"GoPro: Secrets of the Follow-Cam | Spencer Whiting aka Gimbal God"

Hey what's up guys my name is Svenny, you also might know me as Gimbal God.
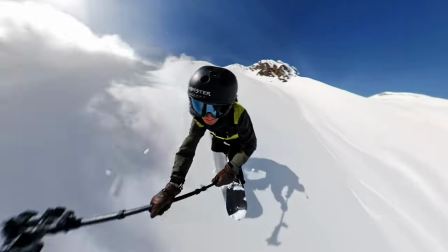I'm most known for my snowboard follow cams and I just wanted to walk you guys through what I use on a typical day of filming.
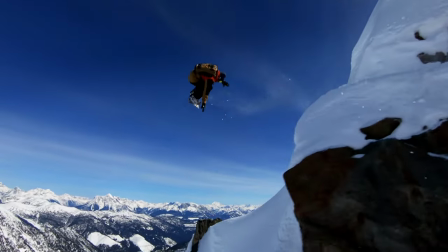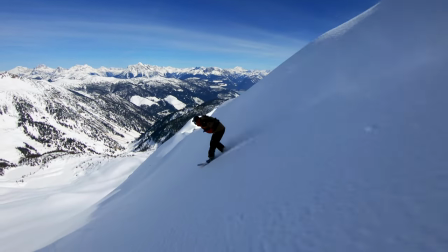Oh my gosh!
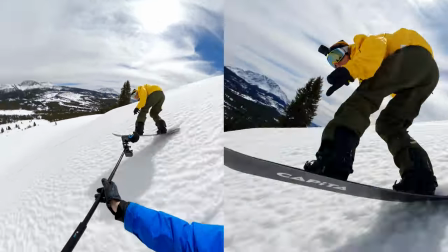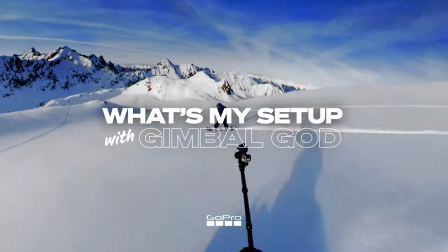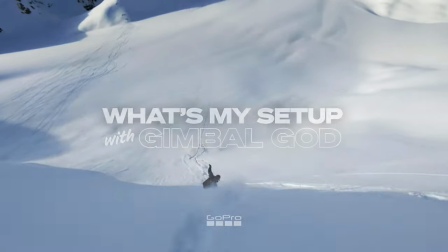So right here I have a GoPro El Grande stick. pretty
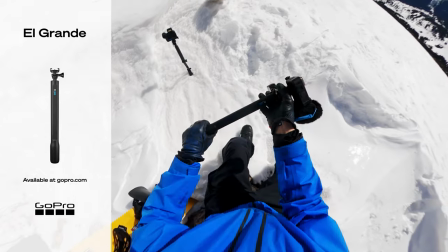cool because you can have it kind of small and it'll extend out for when i do want to film another feature that i like to use is this
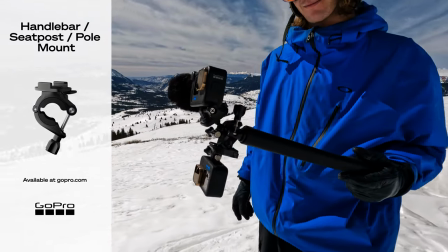handlebar mount that i will pretty much put on here just to attach that second camera so on the hero 10 kind of my bread and butter setting lately has been the 4k 4 360.
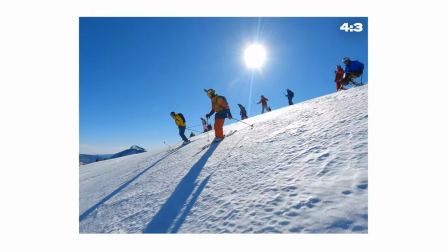i really like it because if i want to go to something like youtube i can reframe that clip into 16 9 but if i want to go to something
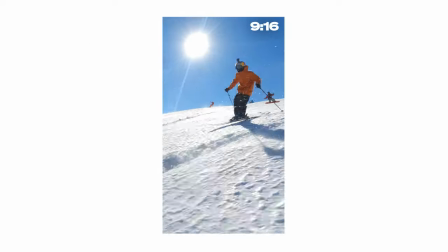like instagram reels or just tiktok anything like that i can kind of choose 9 by 16 and you shoot the most amount of field of view on the on the gopro 4k 60 is nice because you have the option for slow-mo if you want it when i do shoot dual camera mount one of my
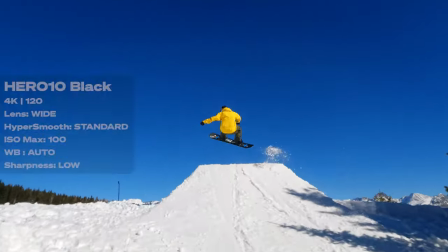other favorite settings is definitely 4k 120 just to get that
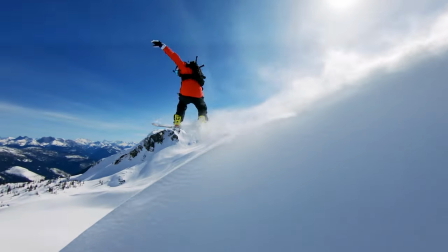super crisp buttery slow-mo so one of my favorite things is the media mod so when i attach this it gives me two cold shoe mounts and then i'm able to have a 3.5 millimeter jack to attach a external microphone so one of my favorite accessories that i use on a daily basis since day one is these
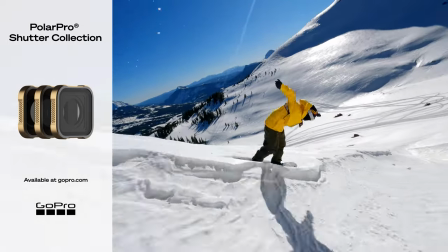polar pro nd filters it gives you a really nice sense of motion blur and speed and all the follow cam clips my favorite nd filter that i use is nd8 i feel like it works pretty much for the most part in any lighting conditions when it starts to get dark i'll use no nd or sunrise or sunset but nd8 keeps it pretty simple one of my most important techniques when i'm shooting especially with the nd filters is to get the camera as low to the snow as
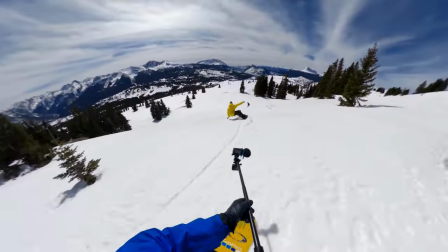possible so you kind of get that sense of speed and the upwards looking
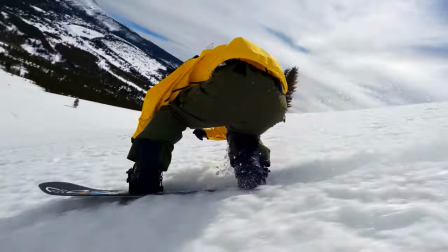angle at your subject i found that as long as you kind of point the center of the pole directly like at the waist level your rider for the most part you'll always have them and frame. I'm really stoked on this setup just with like how easy it is to collapse and use it and kind of run around the mountain with my friends. Thank you guys for watching. I hope you can use some of these tips and tricks on the hill and I hope to see you guys in the mountain.
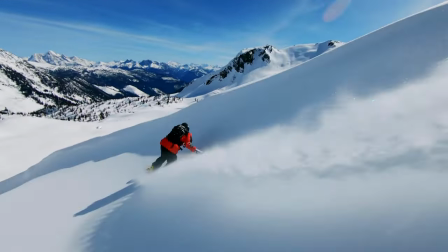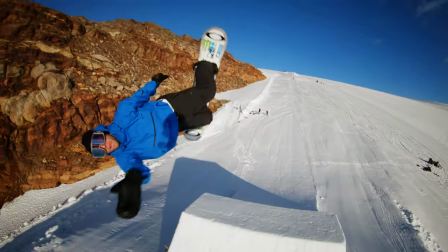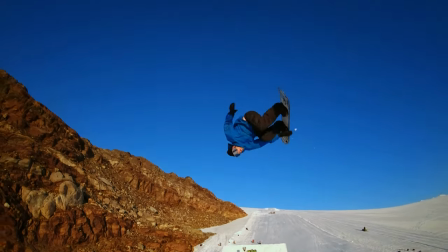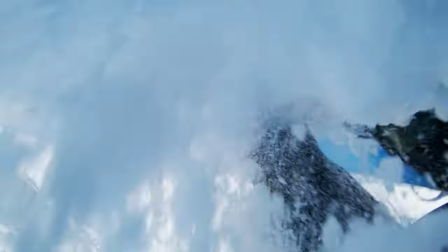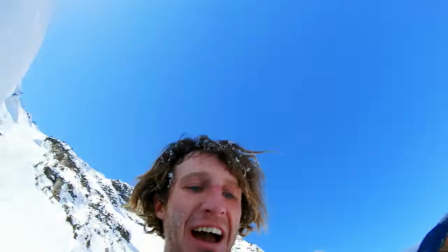We found it!